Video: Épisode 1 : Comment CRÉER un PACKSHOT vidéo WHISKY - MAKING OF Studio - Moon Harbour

Les scènes suivantes ont rempli la barrique d'eau ouais c'était assez assez rigolo on remplit la barrique d'eau pour pouvoir avoir une belle
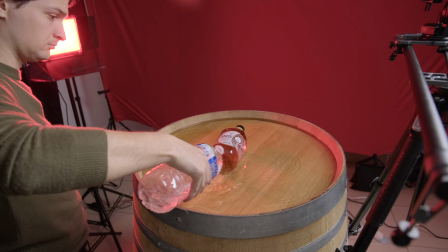[7:12]
scène et bien et bien forcément comme je vous avais dit comme on va voyager du port de la lune jusqu'en chine et bien on a une belle
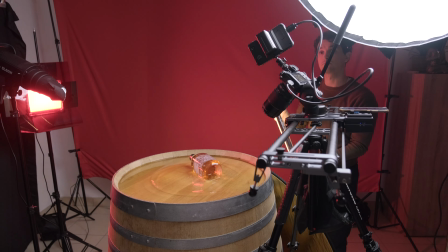[7:19]
scène dans l'eau on vient bouger le produit on vient bouger l'eau on vient créer un reflet avec un néon avec un beau mouvement de slider,
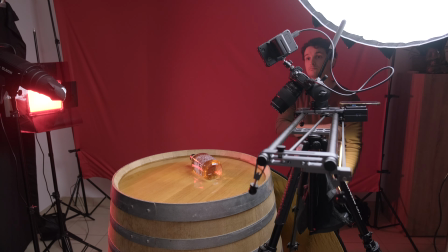[7:26]
on met son focus et bien là une toute petite profondeur de champ pour avoir juste ce bord d'eau ce fin de whisky française bordeaux et
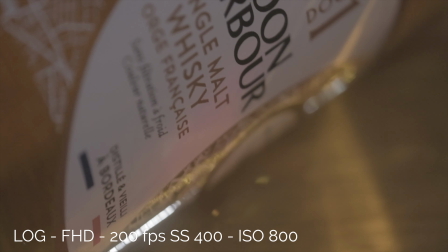[7:34]
puis avoir ce mouvement d'eau, donc tout ça tourner au ralenti c'est assez joli,
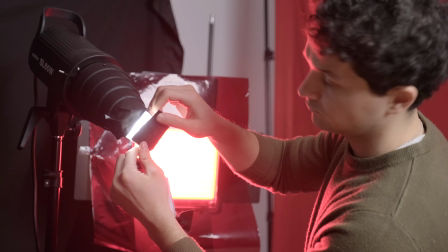[7:40]
maintenant je suis venu éclairer vous voyez que sur mon cône j'ai mis du gaffeur pour pouvoir venir faire un jeu de lumière pour la scène suivante où on avait que le produit qui était éclairé
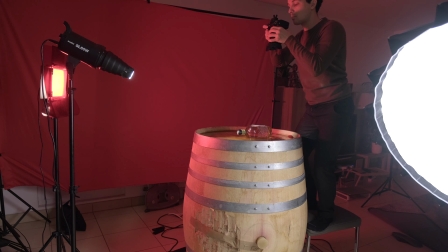[7:48]
c'est très facile à mettre en place c'est juste avec du gaffeur on vient créer un jeu de lumière une composition de la lumière spéciale pour vraiment
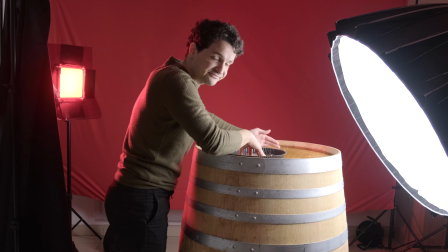[7:56]
et bien porter de l'attention sur ce produit qui voyage voilà scène suivante sur laquelle c'est vraiment génial de faire ça il faut que
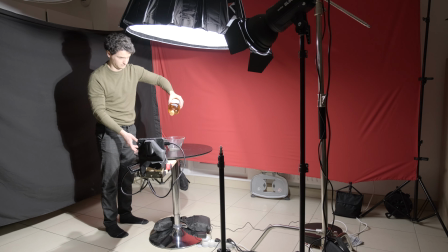[8:04]
je peaufine un petit peu mes techniques de tournage de bouteilles mais ça donne vraiment des choses magnifiques des scènes en 360 comme ça
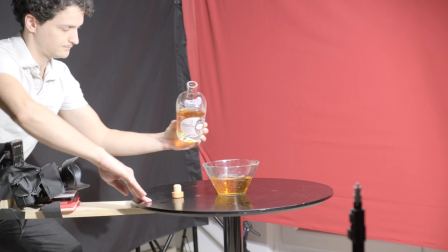[8:12]
maintenant il faut les motoriser parce que à la main parfois on n'a pas assez d'espace voyez que les caler sur la gauche et bon c'est mieux si
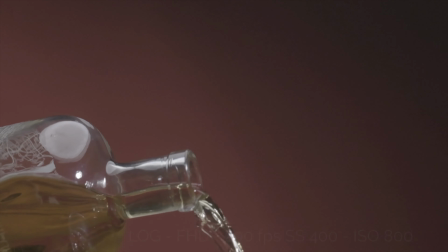[8:20]
elle est dans tous les espaces du cadre là elle est vraiment sur le tiers gauche de l'image bon c'est pas très grave
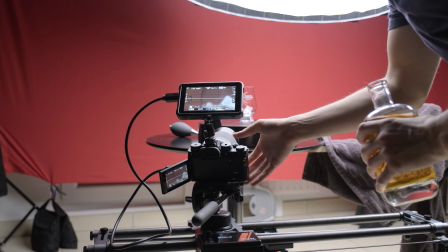[8:27]
mais c'est vraiment quelque chose à peaufiner parce que c'est intéressant ensuite on vient avec une lumière diffusée en top évidemment ça c'est pas très compliqué avec
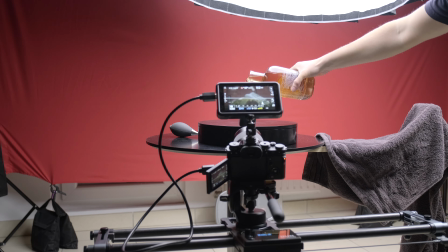[8:35]
un mouvement de slider où on vient au ralenti verser du whisky dans le verre ça il n'y a rien de plus simple pareil pour la suivante
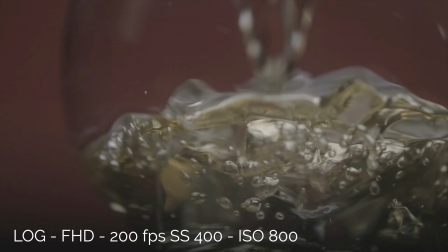[8:43]
il y a des faux glaçons il y a juste avec un macro à 80 mm on peut vraiment s'amuser avec une petite profondeur de champ
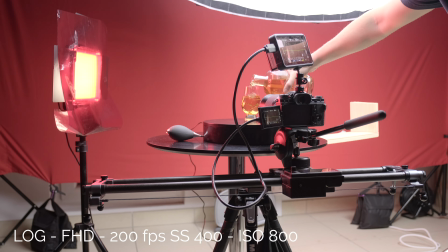[8:51]
sur les bulles au premier plan, et rien de plus simple.
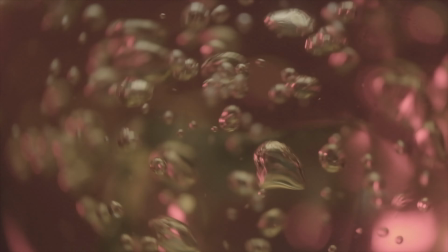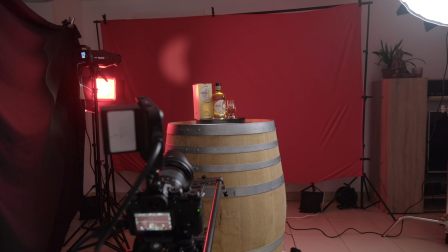[9:01]
Maintenant scène finale, c'est la plus longue, il y a des petits défauts, alors je ne sais pas si vous avez remarqué, il y a des petits défauts sur cette scène et ça, ça m'embête. Déjà le cône, vous voyez le cône,
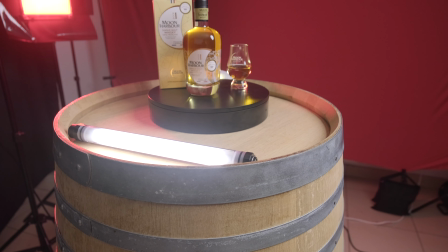[9:12]
vous voyez derrière la petite backlight qui arrive, qui diffuse, le néon devant qui va venir refléter un petit peu le produit, mais pas directement, on ne tourne pas vers le produit,
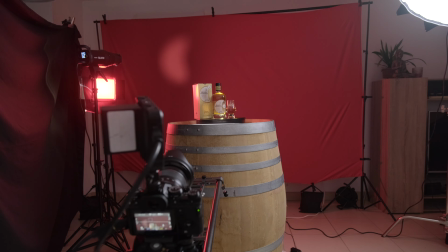[9:20]
ce serait trop brut. Donc voilà avec un petit mouvement de slider, un zoom in, un travelling avant, on rajoute de la fumée,
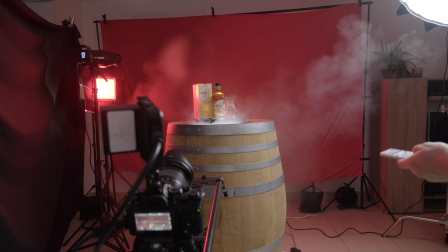[9:29]
une fumée qui va donner vraiment un côté, va accentuer le marketing, le marketing tout simplement,
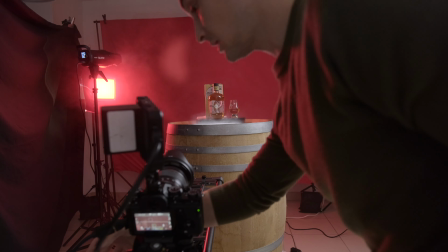[9:36]
le marketing produit, c'est-à-dire un des codes de marketing du luxe, de marketing produit de luxe, c'est la mise en ancienneté.
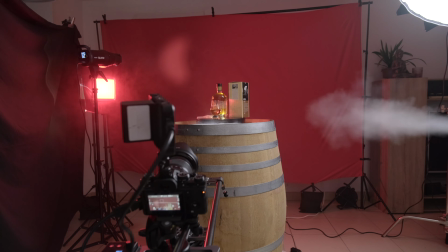[9:44]
Et la fumée permet de mettre en avant cet acte de communication la mise en ancienneté du produit,
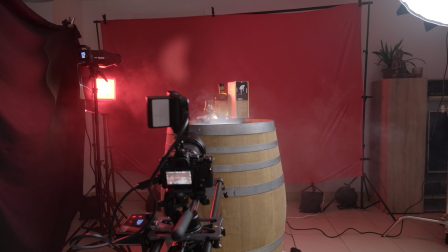[9:50]
la mise en rareté grâce à la fumée qui rend plus authentique plus mystérieux etc
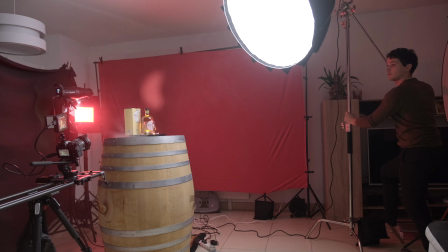[9:55]
là on vient faire un jeu de lumière avec la key light pour pouvoir avoir des mouvements de lumière qui rajoutent un
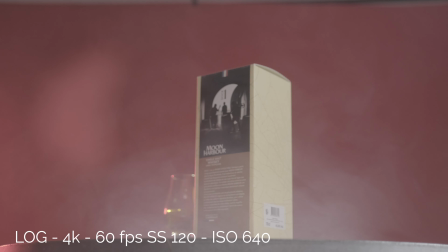[10:03]
peu de mouvement, qui mettent en avant cette bouteille la plus, le petit défaut vous voyez c'est celle de gauche c'est la gélatine en rouge qui vient un peu trop
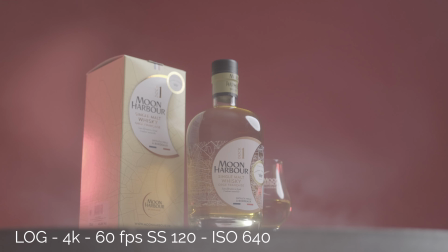[10:11]
refléter ce packaging et qui me dérangeait moi un petit peu et que j'ai eu du mal à rattraper en post-prod.
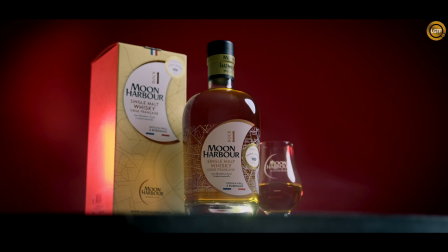[10:17]
Ça a été un petit truc qui m'a... Voilà.
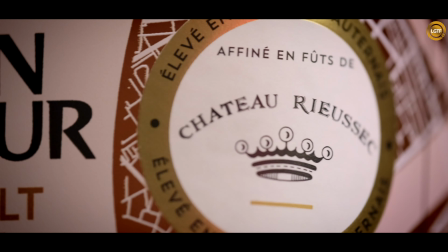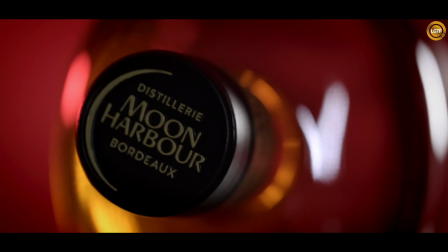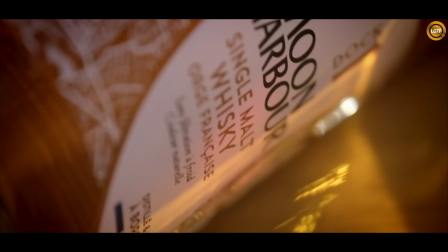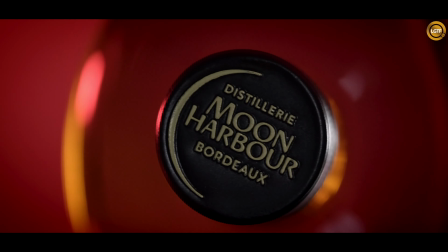Et voilà les filmmakers, j'espère que ça vous a plu, que vous avez appris plein de choses, que ça vous a inspiré.